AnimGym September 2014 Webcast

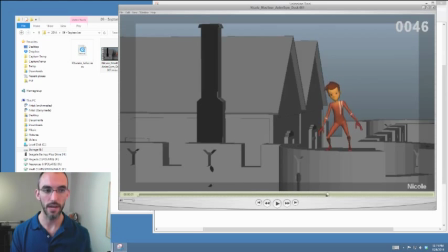12:37 As he comes down and starts shifting his weight, this is an interesting moment that you can really kind of like start flexing your muscles and doing some cool, you know, analysis of this weight situation. I think you simplified it maybe a little too much.
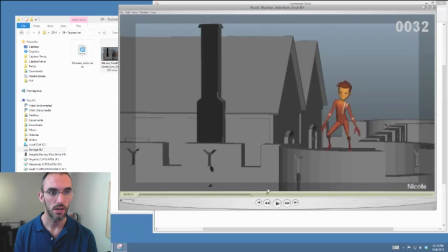12:53 Again, he kind of like comes down, and there's a little bit of a weight slip up. Let me show you how. So he goes to the left, and it's fine that he stops himself. See this?
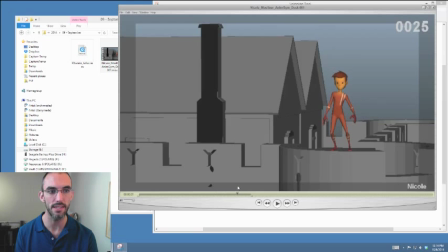13:08 See how it looks like, you know, he's moving from right to left, but at least he doesn't go past a straight planted foot. The foot is planted, and his knee is bending though.
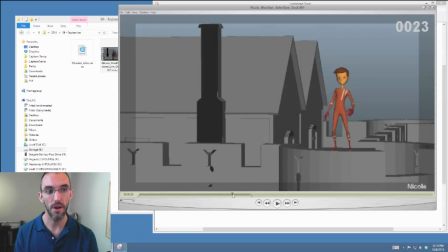13:24 So it's almost as if he's stopping that momentum, right? But then he starts pushing over back towards the right, and he hasn't really pushed off enough or for long enough before he lifts that
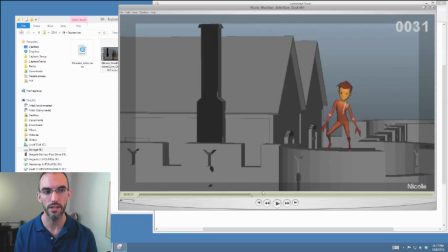13:42 screen left planted foot. Do you see the problem there? It's almost as if his momentum is stopping itself again. All right, be very, very, very careful. There needs not only be balance, but there needs to be enough time dedicated to you know,
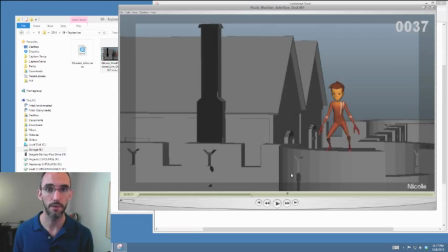14:00 the balance of that center of gravity before you can lift the leg. Okay, or shifting the weight before you can lift the leg. All right, one or the other.
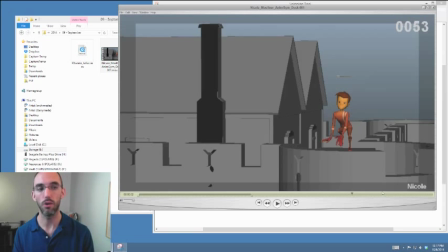14:19 And then just for your purposes of you know, always kind of like practicing animating through the end of the shot, don't have him come to a perfect, you know, stop here, right? You know, a completely, you know, dead slow in pose.
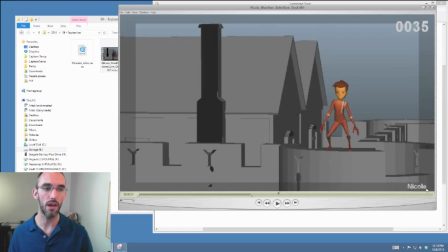14:36 Okay, pretend like this is a shot in the middle of a lot of shots, and you know, we're going to cut to some sort of action. So if anything, put an action on the cut. Okay. not an action that is integral to the shot.
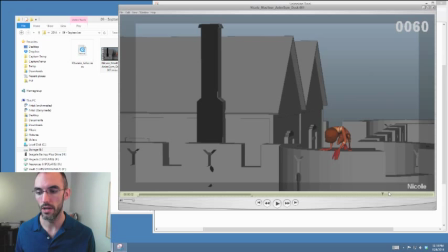14:52 I keep on seeing that though, and that's not good to do. For instance, some people take a they try to cram too many ideas in. I'm not saying cram ideas into your shot.
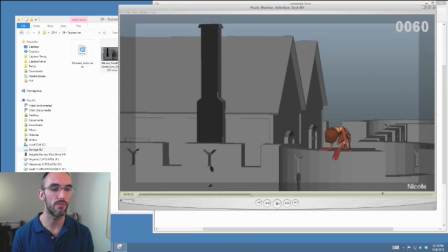15:10 I'm saying the end of it should feel like something is coming after, okay, as opposed to someone is like ducking underneath something and then
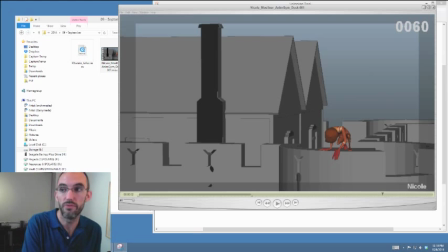15:26 is about to reveal why they were ducking underneath it, and it's kind of underneath, it's kind of all stuck and pushed towards the end of the shot. That would just be not good editing.
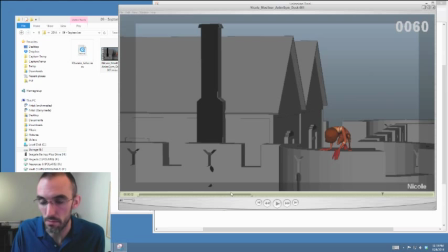15:43 That would be a problem of editing. And as animators, we need to be aware of all of the facets of filmmaking. We do need to be kind of actors and performers, but we also need to be kind of like directors and editors and know about lighting to a certain extent.
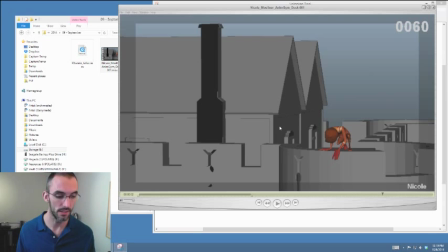16:01 How dramatic your character is going to be lit, and all these things that are going to affect your character and all those things. So anyway,
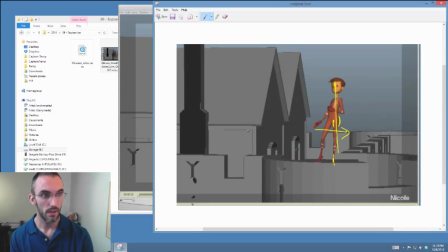16:10 just try not to have all of your keyframes kind of all go like this at the end of the shot, because I kind of feel like that's what's happening there. Okay.
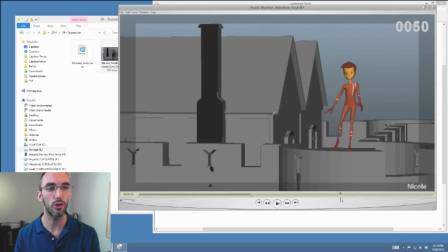16:28 This is a little weird. I know you want overlap. I know you're trying to go for that head to be overlapped back, but I think the neck probably should be tilted forward, right? So you're using the neck and the head. It's very pushed back on this motion right here. Okay.